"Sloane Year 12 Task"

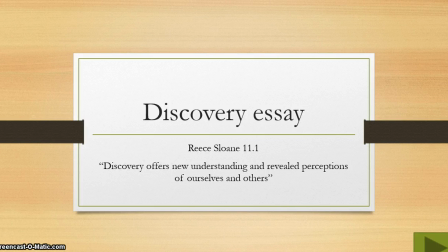0s
Good morning, Year 12 class. The definition of discovery clearly states the action or process of being discovered or discovering. There is no true definition of discovery as discovery is infinite and could not possibly be defined in just a sentence.
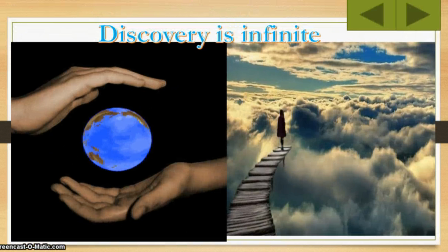15s
The aspect of discovery I have selected is discovery offers new understandings and reveal perceptions of ourselves and others. To further elaborate on this aspect, human nature reveals that the experiences endured daily offer new understandings of our outlook on life.
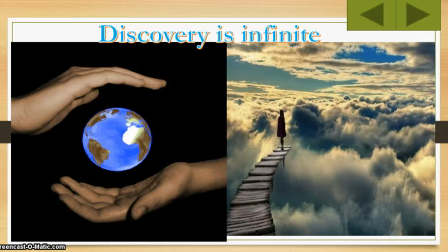28s
Also, the emotional connections we bind with people when embarking on journeys of discoveries and how these connections can offer different perceptions of people. This aspect is perfectly portrayed in the play Away by Michael Gow and also my related text Beneath the Clouds directed by Arvind Sen.
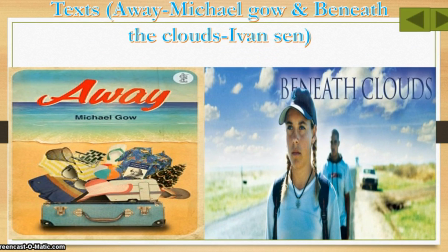46s
The film Beneath the Clouds directed by Arvind Sen is an emotionally yet captivating film that follows the journey of Vaughan and Lena as they consistently face hardships and adversities. An aspect of discovery perfectly conveyed throughout the film is the discovery of new
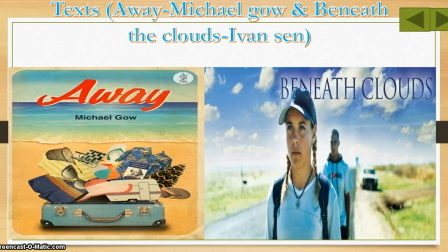61s
understandings and revealed perceptions of ourselves and others as Vaughan and Lena are constantly changing throughout their journey.
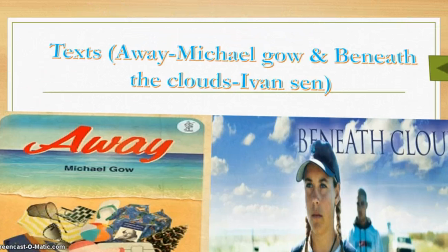66s
This is evident in the scene where Vaughan's sister comes to visit and as she approaches the gate,
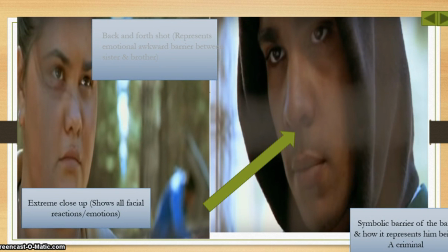71s
there is a back and forth extreme close-up shot of Vaughn and his sister, with the gate acting as a barrier between him and his sister, creating an emotional and physical barrier. The gate also acts as a representation of Vaughn's criminalistic lifestyle and how that's blocking him from developing any form of emotional connection and relationship with his family.
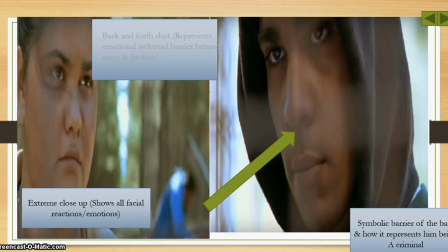91s
Vaughn's silent throughout the scene and the extreme close-up shot of his face and the facial emotions shown represent his bitter disappointment in his family for never visiting him.
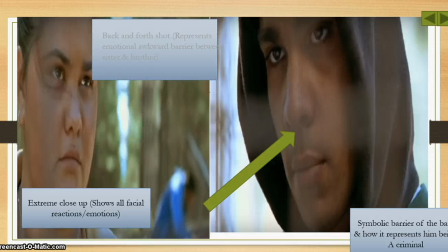105s
Another way this concept is conveyed is in the play, a way where Gwen's perception of the people around her is very opinionated.
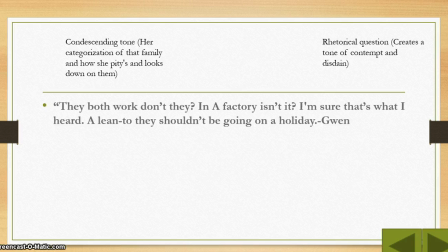113s
For example, in the quote, they both work, don't they, in a factory, isn't it? I'm sure that's what I heard. They shouldn't be going away on a holiday. The condescending tone represents Gwen's perception of the other family and how she categorises them as poor. Also, the rhetorical question creates a tone of contempt and disdain.
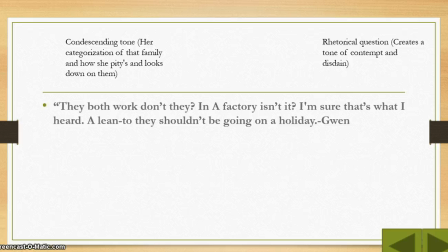131s
The similarities shown between the two texts present an interconnection through new perceptions being transformed into these characters, further displayed later on throughout the text.
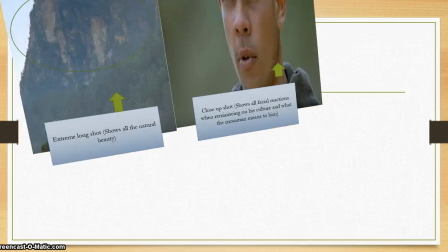141s
Evidently, Beneath the Clouds also depicts throughout the movie the ongoing change of perceptions of the people around us and how these revealed perceptions change us.
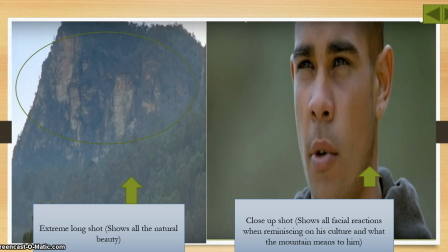148s
Vaughn and Lena are continuously discovering new perceptions of each other through their personal values and beliefs. This is evident in the scene where they self-reflect on their lives and how they have dramatically changed Initially Vaughn is telling Lena about the beautiful mountain. It's then contrast through a close-up shot
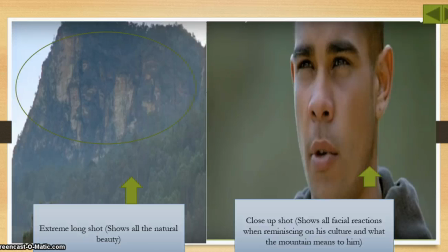165s
Then he states to her that this that his culture was slaughtered on the mountain And that all of the natural beauty means nothing due to the backstory of what happened Also, how his perception of the mountain is negative Immediately after this Vaughn is self-reflect saying no wonder she left me a a criminal for her son The self-reflection of Vaughn represents his perception of himself,
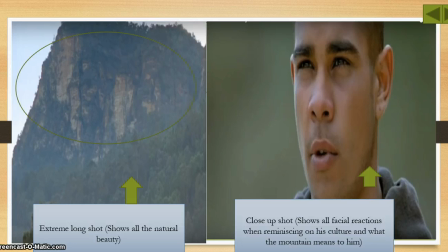184s
also he doesn't blame his family for abandoning him because of his criminalistic lifestyle. Lena then comforts him and teaches him it's never too late to change. This scene perfectly depicts how discovery of the emotional hardships of people around us reveal new understandings and perceptions.
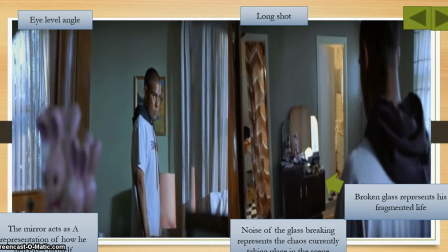206s
Furthermore, the play Beneath the Clouds exposes how dramatic experiences endured can be transformative and force us to come into a realisation of who we are as people and how others perceive us. This point is also further elaborated in the scene where Vaughn arrives home in Beneath the Clouds and comes to a realisation his mother is dead due to the passive amount of blood left on the bed.
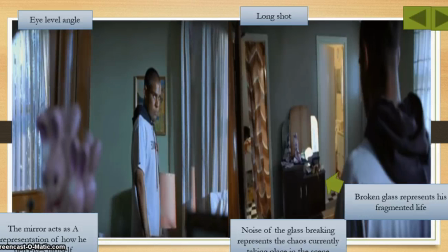226s
After this, immediately there is an eye-level angle shot of Vaughn gazing at himself in the mirror and the mirror acts as a metaphor for his perception of himself and his renewed understanding of himself now that his family and his mother are gone.
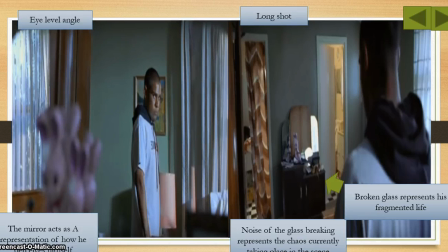240s
Immediately after, there's a long shot of him smashing the mirror and it represents how he hates his reflection and can't stand who he is.